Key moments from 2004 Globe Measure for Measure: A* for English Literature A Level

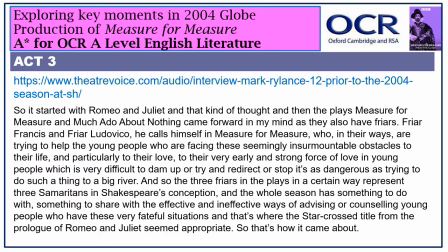(12:02)
In an interview for Theatre Voice back in 2004, Rylance gave an insight into his views of the Duke, or at least when he is disguised as a friar.
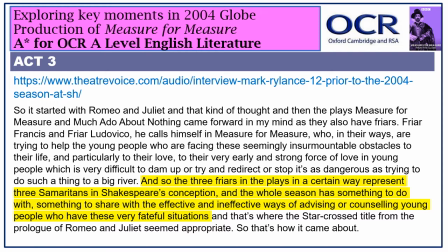(12:14)
And so the three friars in the plays in a certain way represent three Samaritans in Shakespeare's conception and the whole season has something to do with the something to share with the effective and ineffective ways
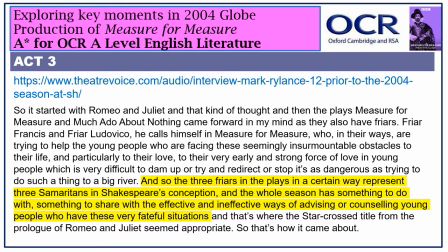(12:33)
of advising or counselling young people who have these very fateful situations.
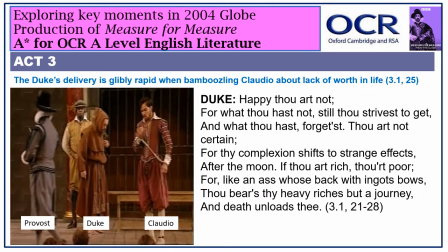(12:41)
So under this interpretation the Duke Kymfry is motivated by the desire to do good to help. It isn't just about snooping curiosity and a desire to consolidate power. So perhaps Rylance here has an overview of the Duke and Fry's motives,
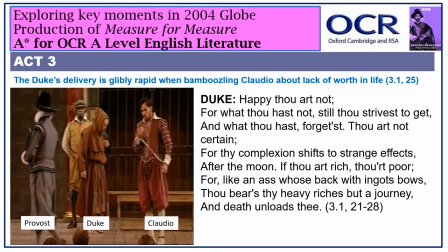(12:57)
which is to prepare Claudio for death, the first victim of a much-needed crackdown on vice. His monotone delivery suggests that, probably, he doesn't personally hold such pessimistic, Jakes-esque views of life, but they are means through which Claudio can be settled down and made at least
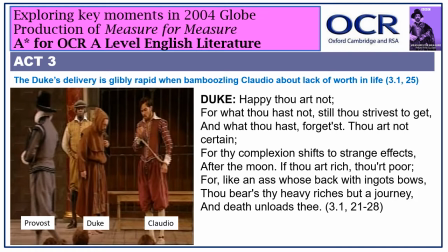(13:16)
fatalistic about his death if not wholly enthusiastic or supportive.
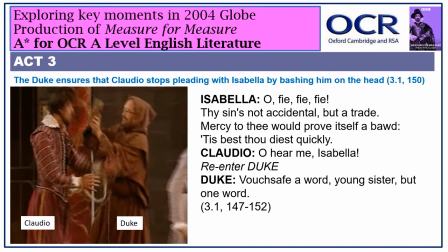(13:23)
Certainly Rylance's Duke is not a man who likes to be serious or leave the audience feeling too serious for too long. Here the Duke puts a speedy end to Claudio's pleading by bashing him on the head with a heavy-looking book, presumably a bible, causing laughter from the audience and the mood to be lightened.
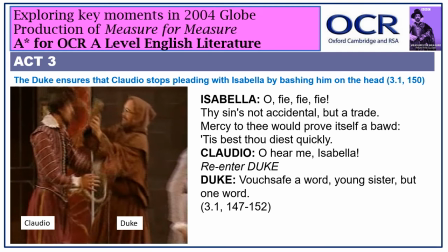(13:42)
Given some of the lines that have preceded this, including Isabella's suggestion that she should do everything to ensure Claudio's death goes ahead, including refusing even to bend down, this fun, silly, laugh-inducing head-bashing gives us the sense that actually on this stage and in this play,
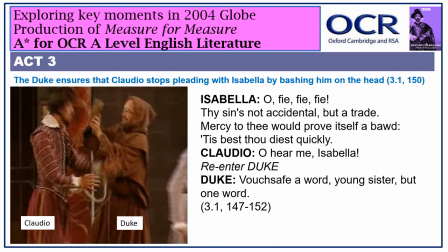(14:00)
everything is going to be fine in the end, or put otherwise, all will be well that ends well. With this shambling Ducambe friar orchestrating proceedings, This Samaritan figure, in the actor's own words, things may take time but ultimately they will be sorted out.
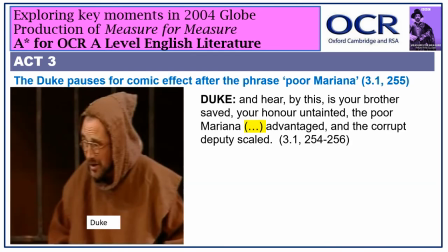(14:20)
Another comic moment, when really there shouldn't be one, is seen in Rylance's extended pause after Mariana within the lines shown on screen. The structure of the sentence makes it clear that a past participle will follow,
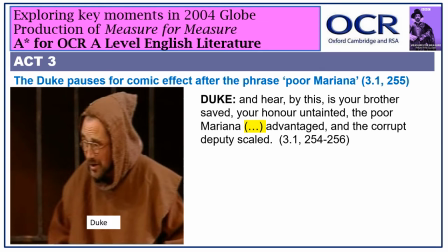(14:35)
and the extended pause cheekily invites the audience to insert a far dirtier one than that in Shakespeare's texts, something along the lines of shagged, for instance. This invitation results in a laugh, and once again the audience is left with the impression that,
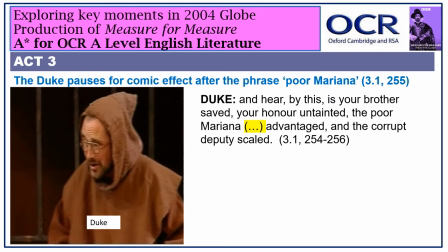(14:51)
yes, this plan may be complicated and, probably, morally problematic. But we are watching a comedy, and we should relax knowing that intricate, jumbled pieces will be largely happily resolved by the end of Act 5.
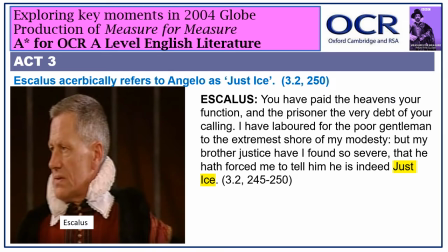(15:06)
What isn't comic, though, is this interesting change made to one of Aeschylus's lines towards the end of Act 3, Scene 2. Rather cleverly, rather than conclude that Angelo sees himself pompously and unhelpfully as the personification of justice,
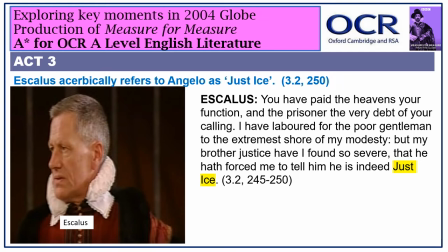(15:21)
which presumably excludes the possibility of compassion or humanity, Aeschylus's final words describe him as just ice. This alteration continues and extends Lucio's imagery from earlier in the scene.
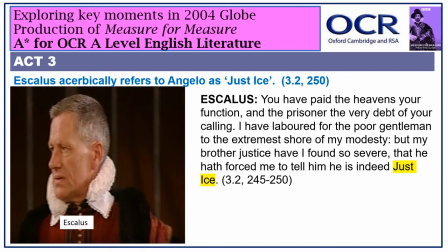(15:35)
Whereas Lucio suggested that Angelo's urine was congealed ice, in this interpretation the far more sober, respected Aeschylus has expanded this to encompass the entire man and character. Of course this change results in a far more explicit criticism from Aeschylus.
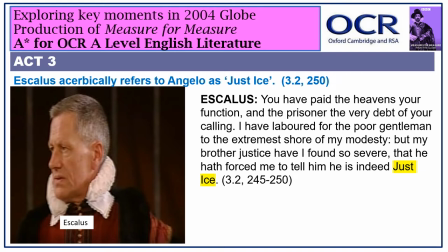(15:54)
No longer is it just about Angelo's overly regimented attitude to implementing every single facet of law irrespective of circumstances but about him failing to have any natural human warmth whatsoever.